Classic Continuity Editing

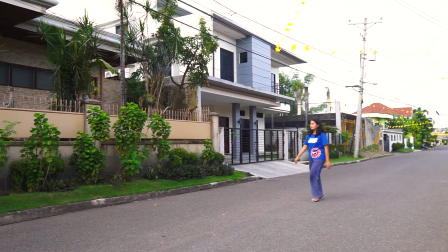4:24 Diegetic sound means sound coming from within the universe or the reality of the film.
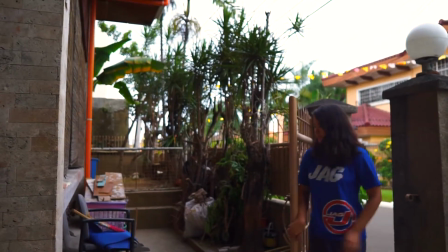4:31 If the song or sound you are hearing is played straight through with no jumps or pauses, while the action taking place is seen through a series of shots,
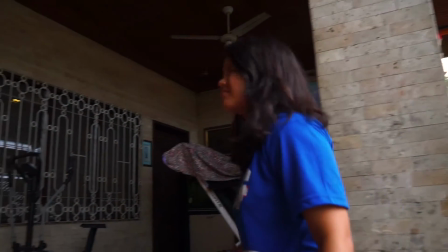4:40 it makes logical sense that the action occurring takes place together with no breaks in time.
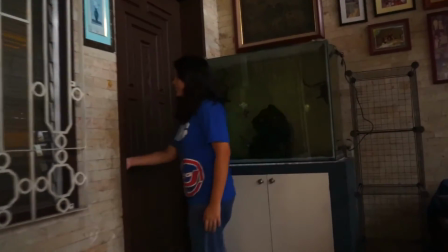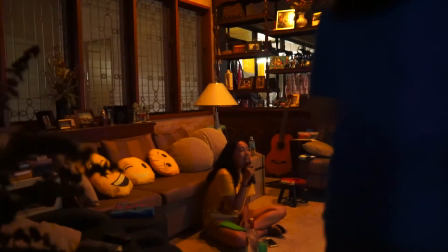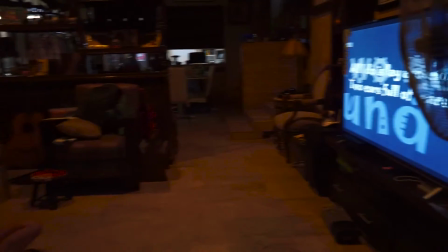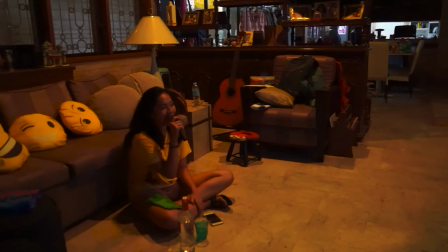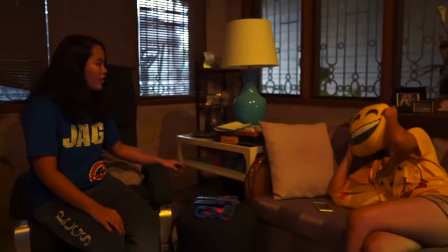5:08 The establishing shot is one that provides a view of all the space in which the action is occurring.
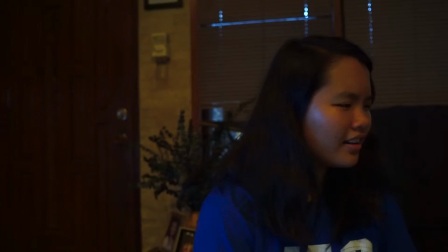5:14 Its theory is that it is difficult for a viewer to become disoriented when all the story space is presented before him.
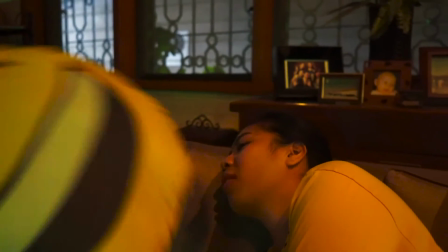5:24 The establishing shot can be used at any time as a re-establishing shot.
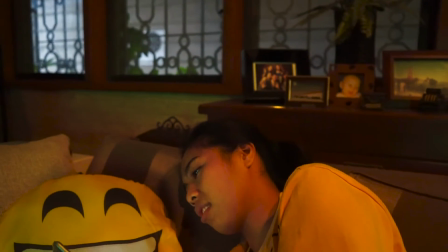5:29 This might be necessary when a complex sequence of cuts may have served to disorient the viewer.
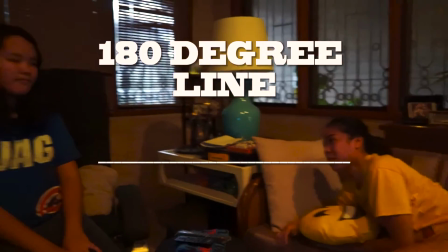5:39 One way of preventing viewer disorientation in editing is to adhere to the 180-degree rule.
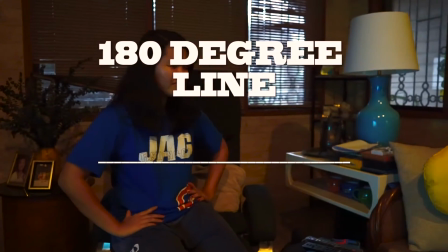5:46 This rule prevents the camera from crossing the imaginary line connecting the subjects of the shot.
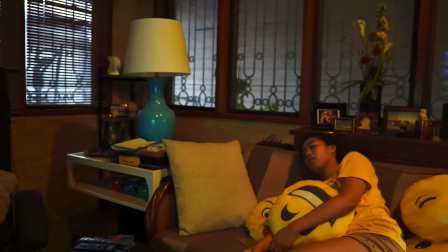5:54 You want to see what happens when you break this rule? This is a shot.
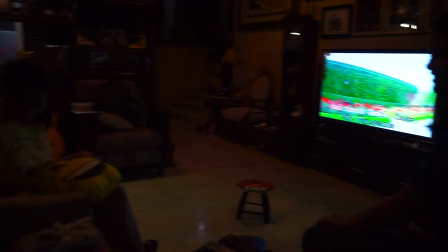6:00 It's not that confusing, but it is a little bit disorientating.
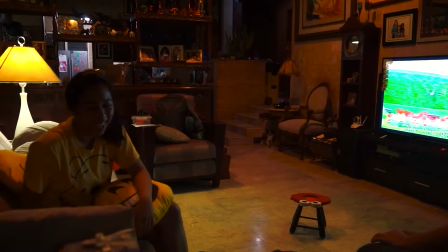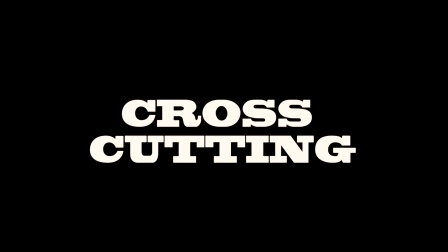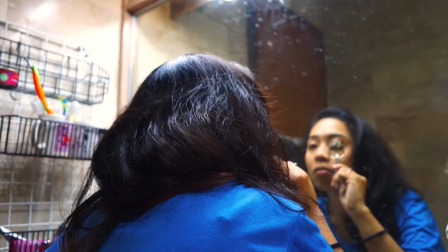6:18 Cross-cutting is a technique which conveys an undeniable spatial discontinuity.
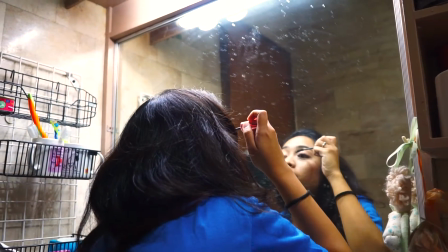6:27 It can be achieved by cutting back and forth between shots of spatially unrelated places.
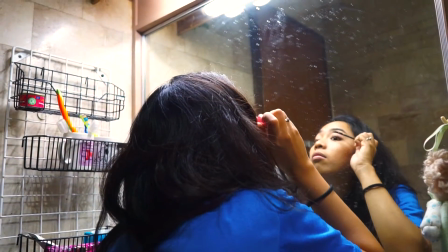6:38 In these cases, the viewer will understand clearly that the places are supposed to be separate and parallel.
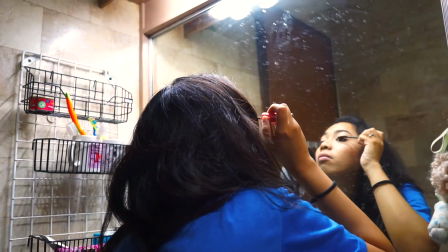6:44 So in that sense, the viewer may not become particularly disoriented,
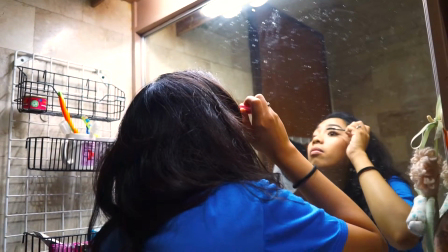6:50 but under the principle of spatial continuity editing.
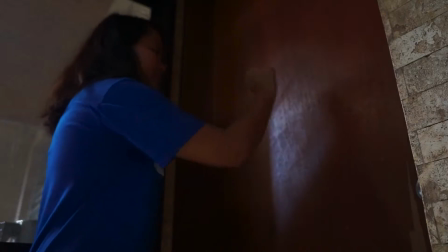Cross-cutting is considered a technique of spatial discontinuity.